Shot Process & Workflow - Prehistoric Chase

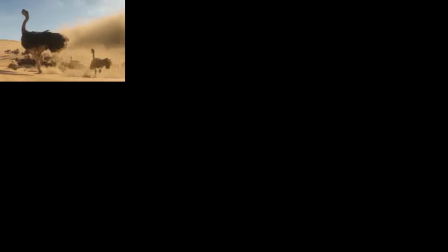(4:21)
Now, I find more specific references for the animation.
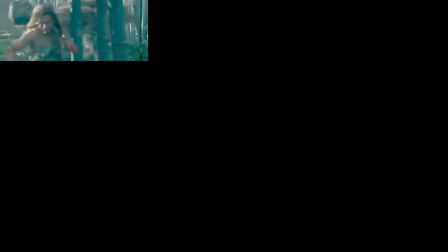(4:25)
I always like to find references of real animals in addition to other animated creatures.
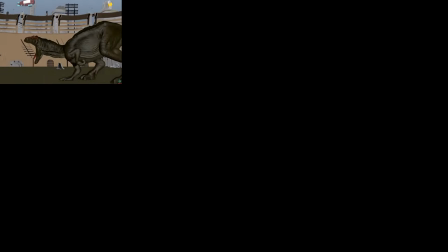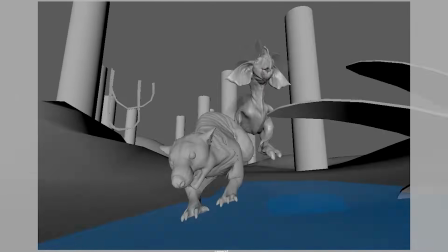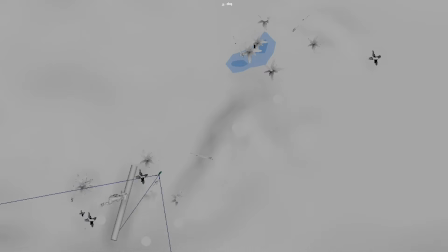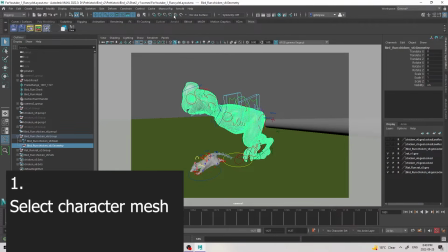(4:52)
I can still keep the original running animation by exporting the geo and adding it into the scene.
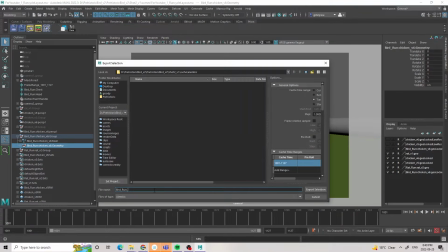(4:59)
This just helps me keep the tempo of the shot, and I can also use it as reference in case I break the rig too much.
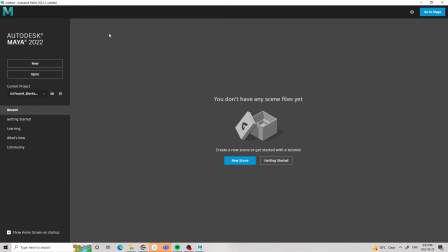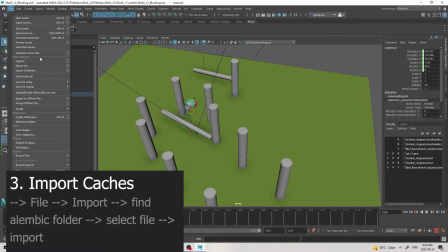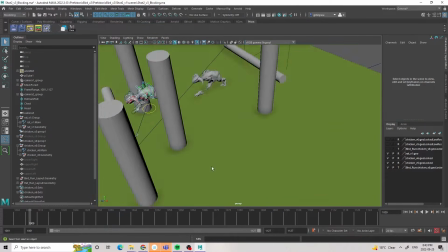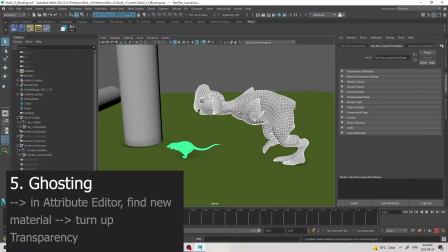(5:36)
I assign a new material and turn up the transparency to make them ghosts.
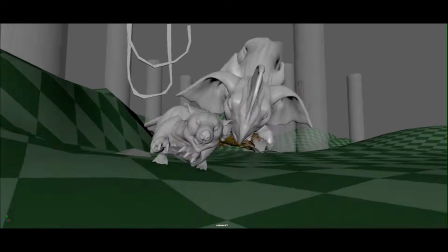(5:44)
For this shot, I decided to block out the animation of the big fall in stepped tangents so I could focus on the poses.
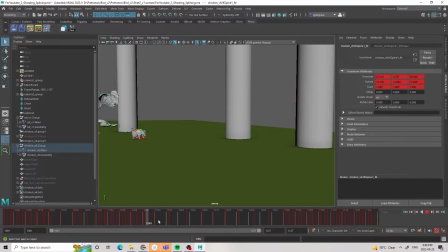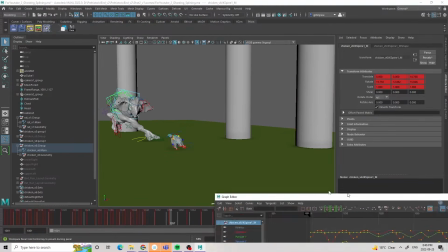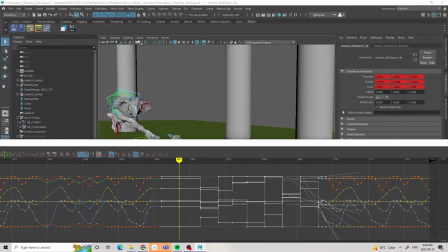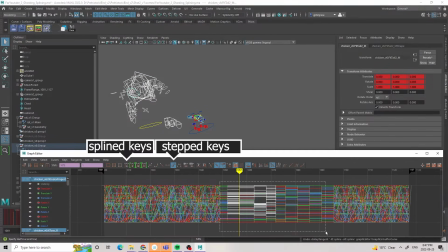(6:07)
Now I select all the controls and spline the curves in the graph editor.
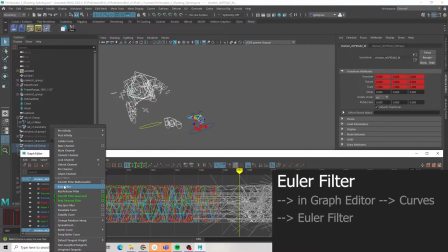(6:12)
I often find it useful to hit the Euler filter here too, just in case some of the rotations went crazy during the blocking.
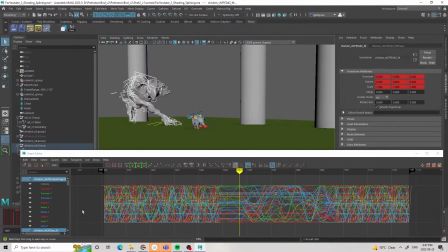(6:20)
Now I can see the basic movement between the poses and fix any timing that doesn't work.
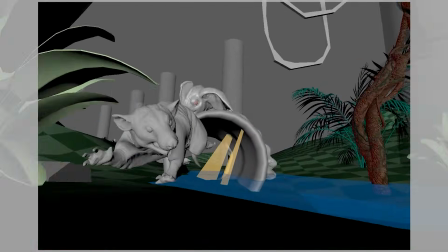(6:31)
Just splining the animation doesn't make it look great, so this is the stage where I add in-betweens and breakdowns to the animation.
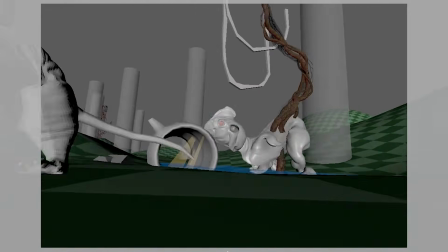(6:39)
Here I focus mostly on the main body movements, hips, chest, head, and feet for both the rat and the bird.
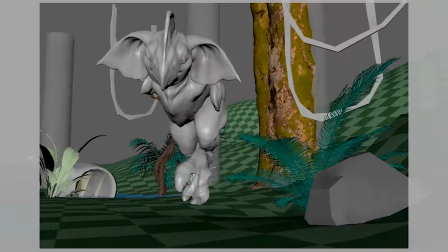(6:48)
I also edit the camera slightly as I go to frame everything just right.
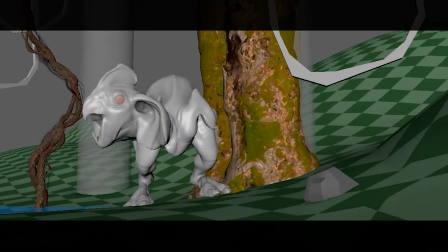(6:53)
I also edited the aspect ratio here to be more widescreen for a more cinematic effect. I have this video here explaining how I use locators to fix foot contacts,
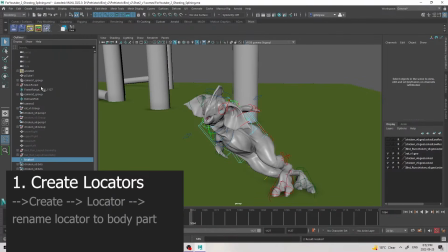(7:06)
but I also use locators for the hips, chest, and head animations as well.
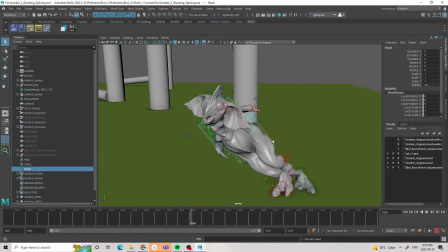(7:12)
There are great tools that will allow you to do this process a lot faster, but here's a simple explanation of how to do this without plugins.
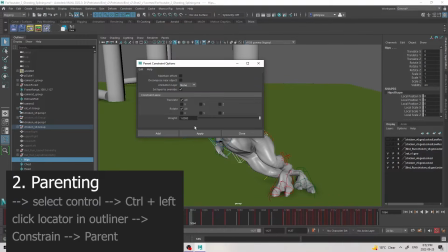(7:20)
I create locators and name them according to whichever body part I want to attach them to.
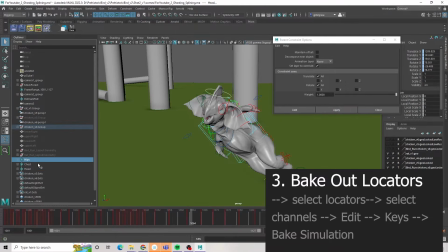(7:26)
I then parent them to the corresponding IK control and bake out the animation. I delete the constraints and parent the corresponding controls back onto the locators so I can drive the movement using the locators.
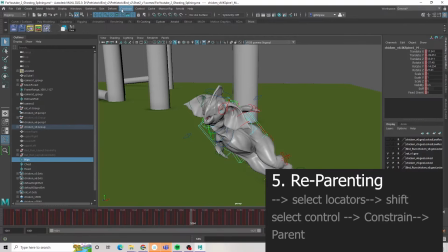(7:41)
I love using locators because they give world space representation of the motion in the graph editor.
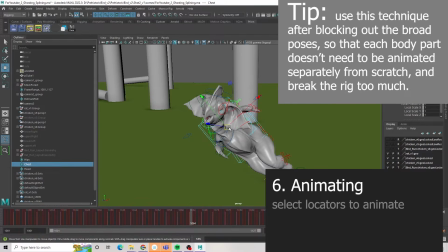(7:47)
This is different from the original controls, which inherit information from other controls, making it difficult for me personally to fine-tune animation.
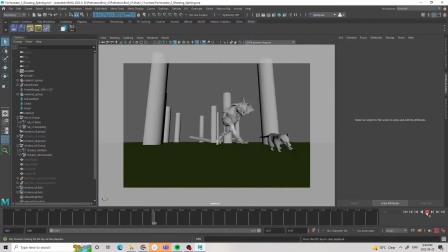(7:57)
I also added a bit of tilt to the camera, as if it's a drone tilting inward when flying around a corner.
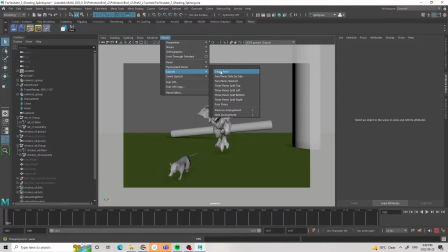(8:04)
I do this by using the up control in the camera group.